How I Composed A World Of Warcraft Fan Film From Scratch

Hello composers and creators, it's Zach Heidi, and today I'm really excited to be showing you a short animated film score I just finished. So I wrote the score for a channel called Pivotal Animation run by a company called Team True Potential. I found this group of animators a while back on Twitter. If you remember when I did my composing in real time, the very first one I did was for a woman levitating her cat.
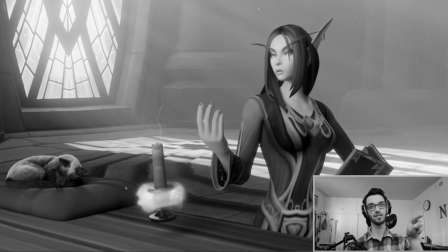0:19 That was actually the same animation group that did this one. When they asked me to do a short score for this fight sequence, I said absolutely because I know how good their animations are, and it came out fantastically. I cannot wait for you all to see the finished result. Now, because this score was about a 4-day process, I'm not gonna show you the entire process of composing in real time. Instead, I'm gonna show you kind of markers at the end of each day what I've completed. I'll walk you through kind of the process of how I originally looked at the picture, what I chose to do in terms of tempo, harmonic choices, and then ultimately orchestration and the final mix. If you find this kind of content helpful, do me a huge favor and leave me a like and subscribe for more. It really helps out the channel. And if you want to help me continue making videos like this, please do check out my Patreon at the end of the video.
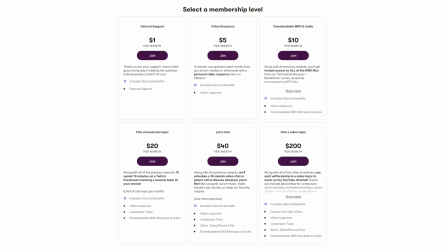1:01 I've got a bunch of rewards as a thank you to anybody who is supporting me there. So without wasting another second, let's jump in. I'm going to show you the progress I've done at the end of day 1 so you can see sort of a frame of reference, and I'll talk about how I got started.
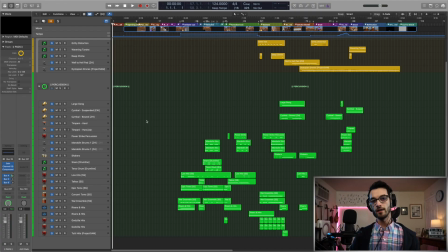1:14 Okay, so it's day 1, and here's what I've got to show for it. Basically what I did today was just look through the movie kind of in a general sense, try and focus on some large-scale decisions, some hit points, and then to establish a basic tempo and meter for some of the more action-y areas of this movie.
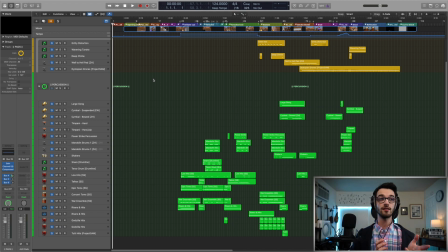1:30 This isn't always how I start off my scoring process, but in this case we're working with like an action fight scene, so it seemed appropriate to start with tempo and meter first and kind of work our musical material from there.
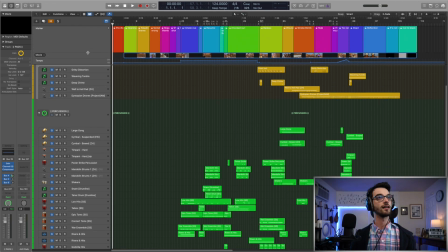1:40 So before I actually play it, let me just zoom into the markers so you can see what I've kind of done here. It's all color-coded because that makes me happy. Basically, I've laid out some of the main transitions, places where I anticipate there being musical changes.
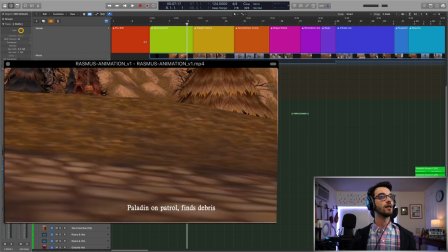1:54 Some subtle, some dramatic. So we've got our opening shot here. Then we have a moment where kind of the feet come in.
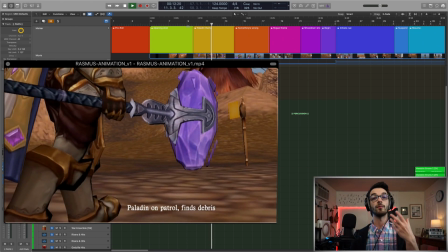2:01 So this is gonna be for the paladin. So I'm looking for probably a main theme for him, something even emotive.
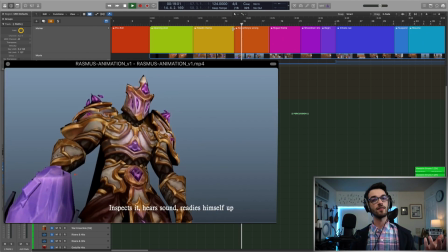2:06 Then he stops. When it cuts to him, I think we should have him recognize that something's wrong, some little tension in the music.
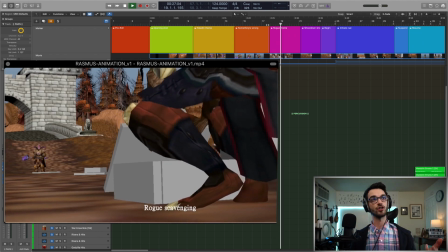2:14 Then we go over to the rogue, who is scavenging. She looks up, she sees him, maybe we'll have something.
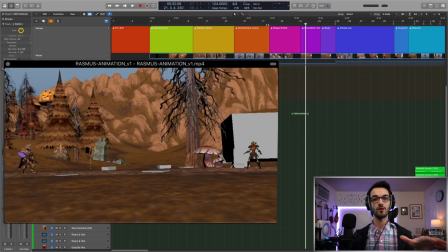2:22 This is a nice shot, it's a very showdown kind of thing, so I'm picturing some tension kind of being accentuated in this moment. Then I wrote begin, which is when I actually like the cue to kind of start. Maybe even just having a lead in to the actual moment.
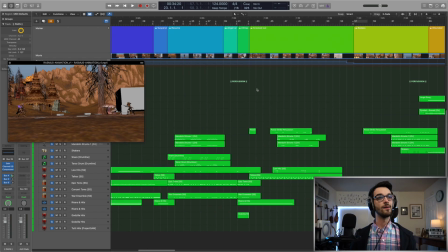2:38 Now from here, you're actually gonna hear some percussion beds that I created. They're very basic, just kind of playing with stuff for now, just seeing what sticks.
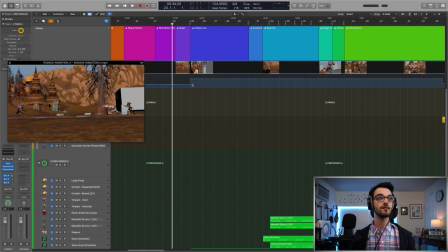2:47 And the meter varies a little bit, but the tempo really does not. I think there's maybe 3 tempo changes in total. So in full screen, you'll notice right there, we have an impact, our first impact, the first strike of this action sequence. So that's where I wanted the cue to actually really begin kicking in with the percussion. So we have it kick in there.
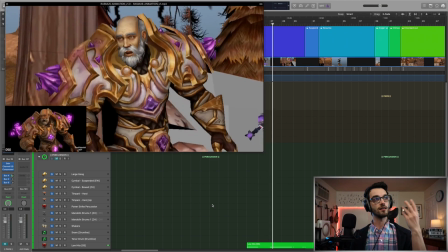3:12 Now what I tend to do is I'll pay attention to the cuts and look for the next most important cut.
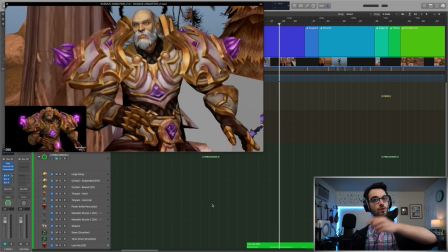3:18 That was a pretty significant cut there, right where he throws that fireball.
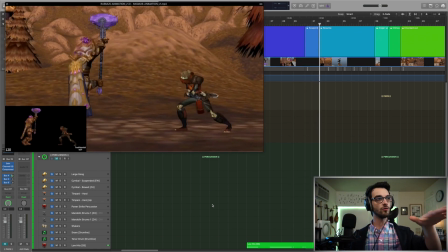3:24 So that's another important moment. And then somewhere around here, maybe when he swings again, we have another kind of moment. So I work backwards. I kind of tap out tempos, experiment a little bit. So I would kind of work through.
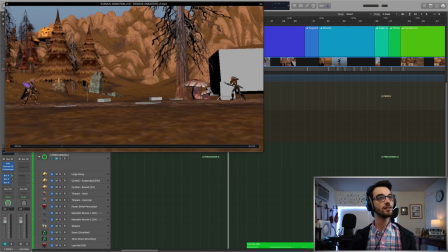3:36 What I wound up finding out is that if we actually work this around this tempo,
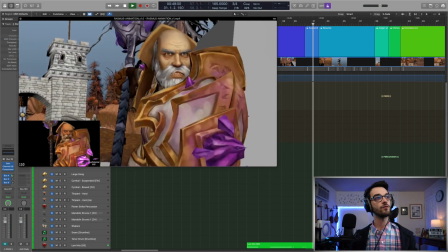3:44 so this is 165. So I found that if we did 165, we had a couple nice little lineups.
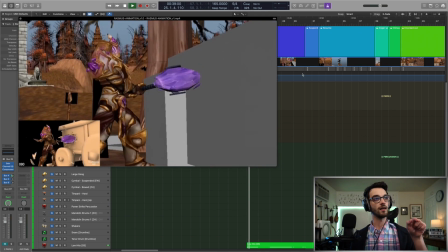3:51 There.
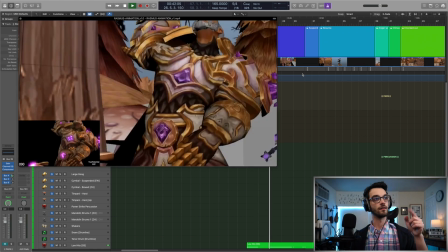3:55 There.
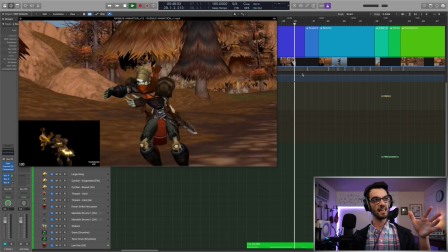3:58 There-ish. There. So it kind of syncs up generally enough, and that tempo feels right.